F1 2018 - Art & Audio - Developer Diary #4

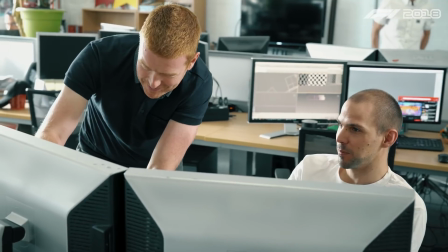We've got a brand new character skin shader and brand new hair rendering as well. The skin itself interacts with light in a very specific way.
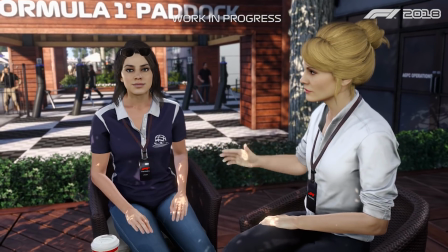We've got something called subsurface scattering that depicts how the light moves through the likes of your ears and the edges of your skin, and we've recreated all of that in our shader.
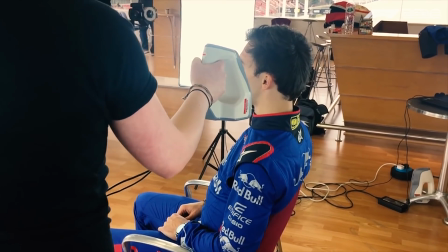The characters in the game all come from 3D scan. Whether it's the drivers in the game or whether it's our key characters like the agent or our new reporter character. The improvements to the game lighting in combination with the character shader have had a huge impact on making our characters far more lifelike than they've ever been, and I think everyone will really be pleased when they see the results.
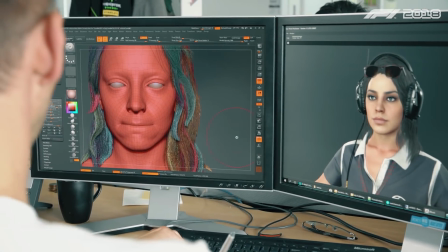Our previous titles all had very simple facial animations, but this year we've added a new morph-based animation system,
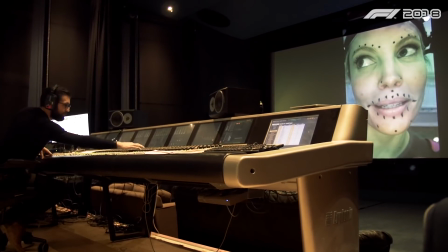and what this does is it accurately recreates all the muscles inside your face and creates correct
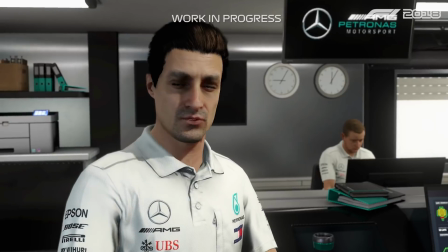face shapes in line with the game audio. which makes a far more believable and realistic result. For the 2018 game, we created a brand new cinematics department who work exclusively on the game's cinematic spaces.
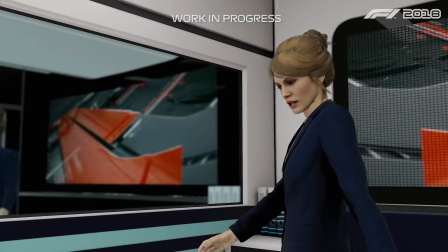So that's everything from the brand new R&D room that we have, to the agent's office, to the interview spaces that we've built for the Meet the Press work. Having a team dedicated to this has allowed us to spend a lot more time and get much higher quality results.
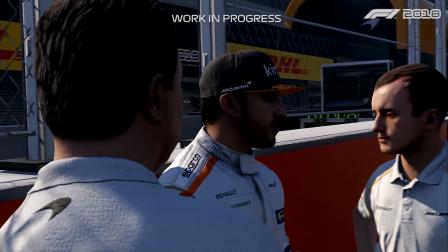F1's a glamorous sport. There's a lot of build-up to the races. There's a lot of things on the periphery of the sport that make it such a huge occasion. So we've recaptured some of that with things like fast jets flying over the track before races.
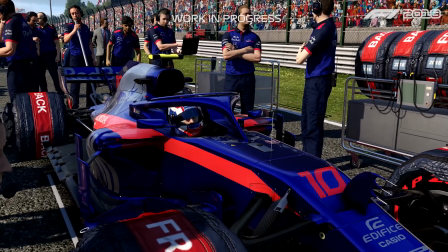Everything to try and make you feel a bit more immersed in the experience as a viewer and as a player. The F1 2018 season has had a huge visual rebrand.
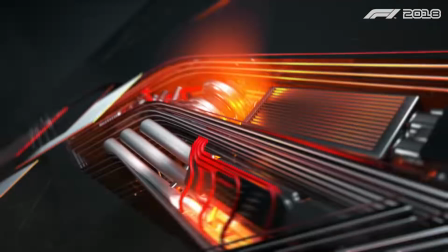It's got an exciting, fresh new look, and we'll be looking to bring that into the game as much as we possibly can this year and going forward into 2019 and beyond. Our aim this year was to create as big a visual leap forward as we possibly could.
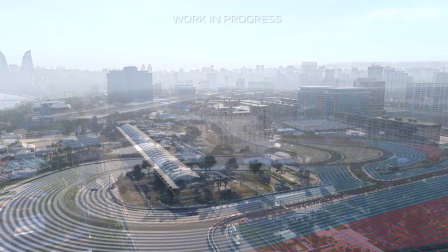We made improvements to the sky system, the clouds, the atmospherics, or game lighting as a whole.
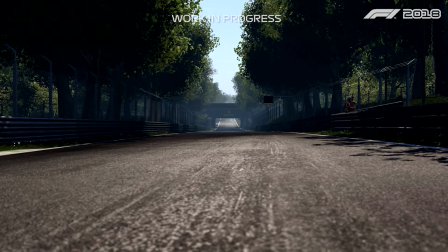We have much more authentic track materials. We've added a lot more detail to armcos, to rumbles, to fences. Everything's about creating a far more authentic and realistic experience. And when you see this side by side against the 2017 game, I think you'll see a huge leap forward.
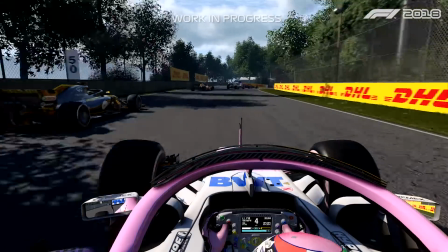I'm Brad Porter, lead audio designer on F1 2018. Every year we update our engine bundles, we make them as realistic as possible.
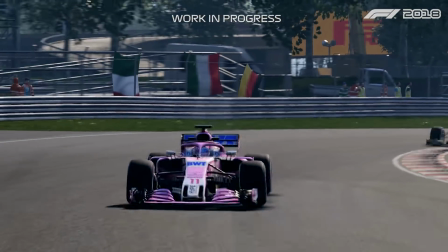We try and make them as close to broadcast as possible, which is what a lot of fans ask for. We've been over to tracks such as Abu Dhabi, Barcelona and Paul Ricard over the last year,
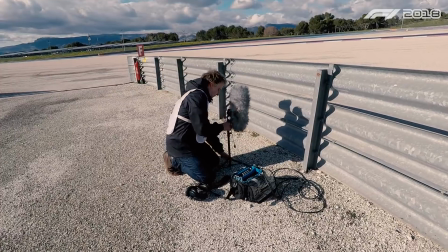working directly with F1 teams, going into the garages with them on test sessions, miking up the cars on board with our new radio gear, and then we're standing at the side of the track for externals.
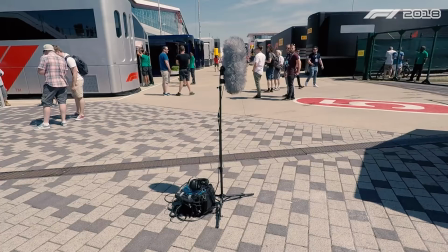We're in the garages recording ambisonics, we're out in the paddock, we're out in the pit lane. We've overhauled the distance tones this year,
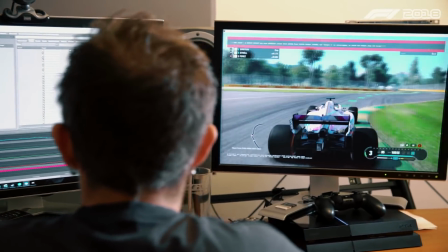and we're no longer just filtering out the bundles anymore, we're actually getting authentic sounds of F1 cars at distance and blending between the onboard and the external shots,
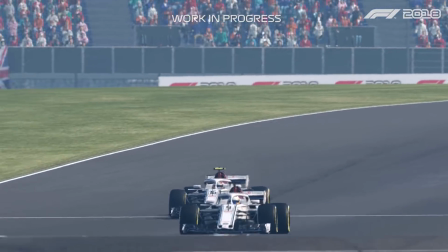and it's created a far more believable broadcast sound. We've overhauled the reverb system this year, so we're now using positional reverb. It actually sits in the world where it's supposed to be now instead of being 2D. We've also overhauled the reflection system now, so on a subconscious level it gives the player an indication of how close to barriers or other objects they are. All the music is now mixed and mastered in surround. We wanted the music to feed into the expensive nature and tech of the world.
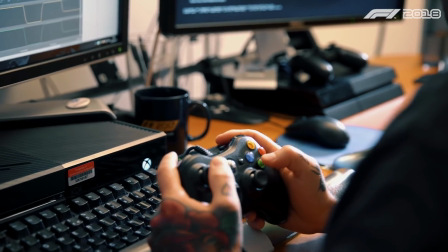So you'll notice one organic soundtrack throughout the front end. The sub-menus all follow one coherent theme, but there's slight differences between each menu, so we're trying to feed in with things like time trial. You'll hear little bits of ticking in the music. When you go into the options menu, we drop everything down and just have a subtle piano so you can concentrate on moving your settings around. From an audio point of view, the game is now sounding far more believable and far more authentic.